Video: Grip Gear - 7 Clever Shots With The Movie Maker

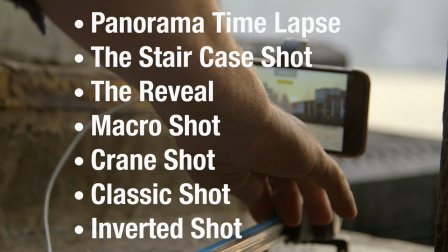Here are seven cool shots you can do with the movie maker. The first shot is the basic panorama time-lapse.
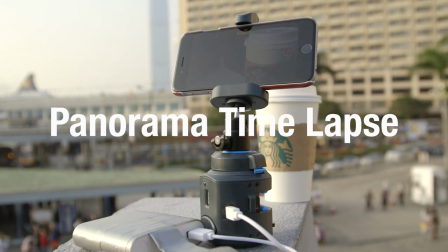Now, a really simple way to make any time-lapse shot more dynamic is by adding some movement with the camera.
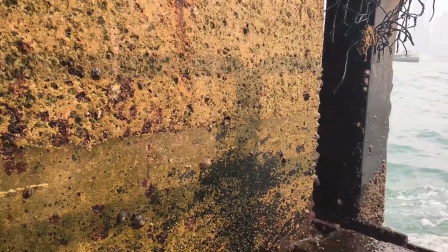So simply attach your smartphone, GoPro or compact camera to the motorized head of the slider and you're ready to go.
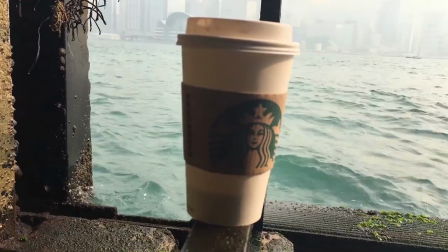Set the speed of the motor to three for some really slow, silky smooth shots.
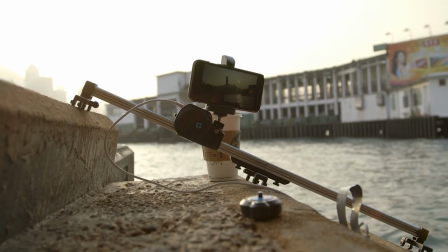The second shot is what we call the staircase shot.
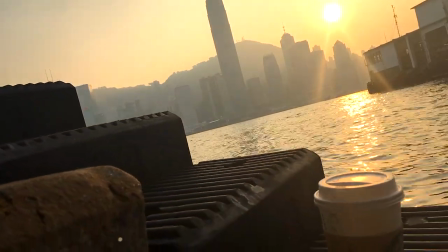Now, another way to make a shot more dramatic and cinematic is to have a very distinctive background, mid-ground, and foreground.
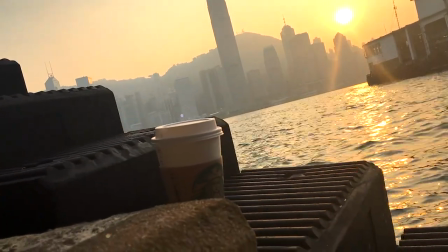The more movement you can get into the different grounds, the better the effect. Here, we place the movie maker onto the staircase to achieve this effect.
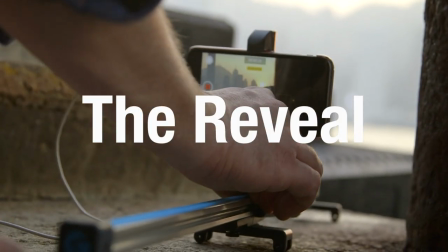The next shot is the reveal shot. This is probably the easiest, but the most cinematic shot in this list.
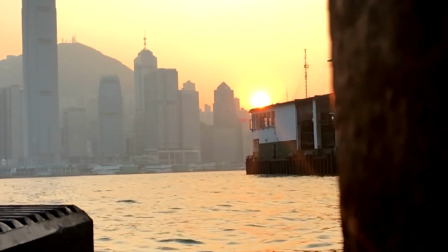Set up your Movie Maker so it's right behind an object that's blocking, say, some beautiful scenery.
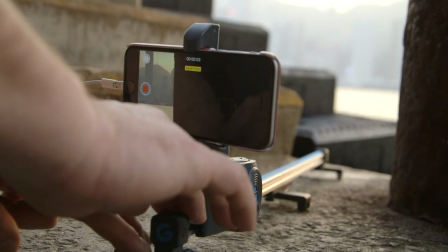Then, pre-focus and use the exposure lock. Set the Movie Maker to Manual mode and manually push the head.
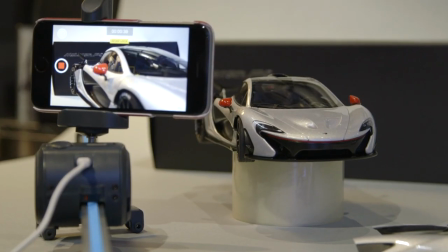Next up, we have Macro Shots.
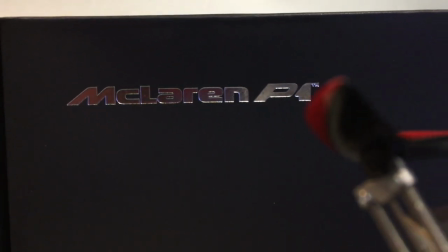When you're shooting close up on a product or object, the slightest camera movement will be exaggerated and emphasized.
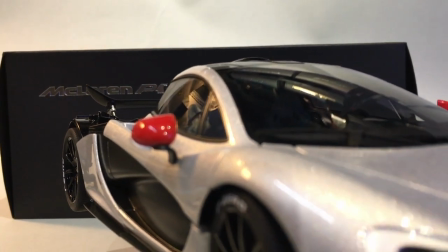So this makes the Movie Maker incredibly useful for getting smoother and more cinematic movements.
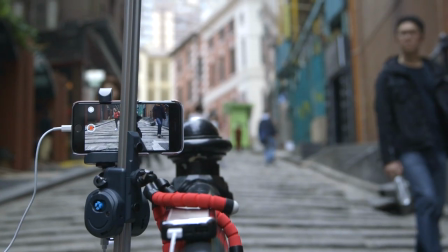The fifth shot is the crane shot.
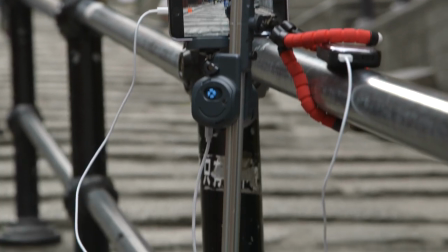Because the Movie Maker slider is so portable and light, you can attach it vertically to a tripod for crane-like shots.
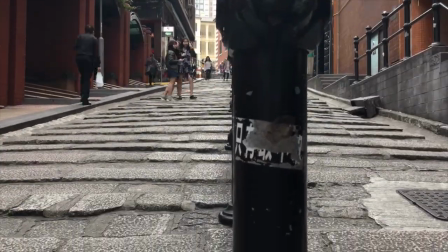Shots that are otherwise impossible to get.
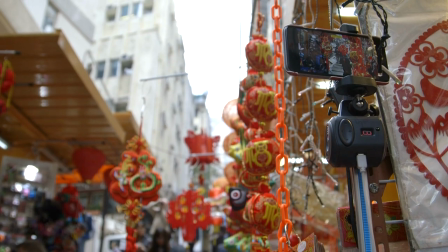This could come in handy when you're again doing cinematic shots of a product or in short films where you want to place emphasis on an important object.
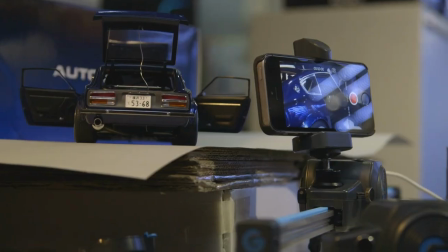The sixth shot is the standard yet classic slider shot, slow smooth motion.
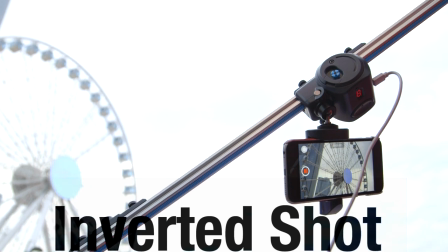The final seventh shot is the inverted shot. Here we put the Movie Maker slider and phone upside down so you can get
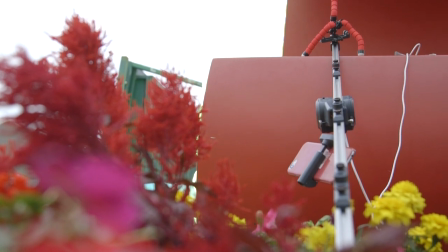really close to the foreground and at the same time gradually rise vertically.
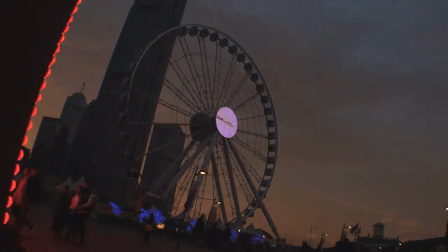So there you go, seven simple cinematic and fun shots you can take with the Movie Maker.
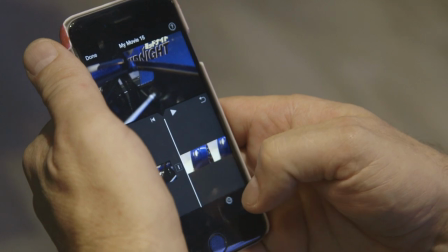You can take these shots even further with the iMovie app on your iPhone or an equivalent on your Android phone or even on your computer.
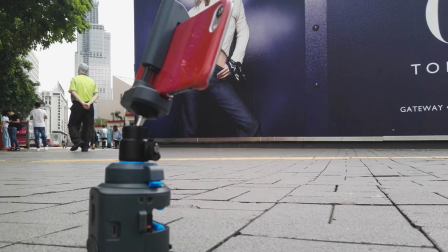So remember the Movie Maker will go wherever you go. So let's get out there guys and start shooting.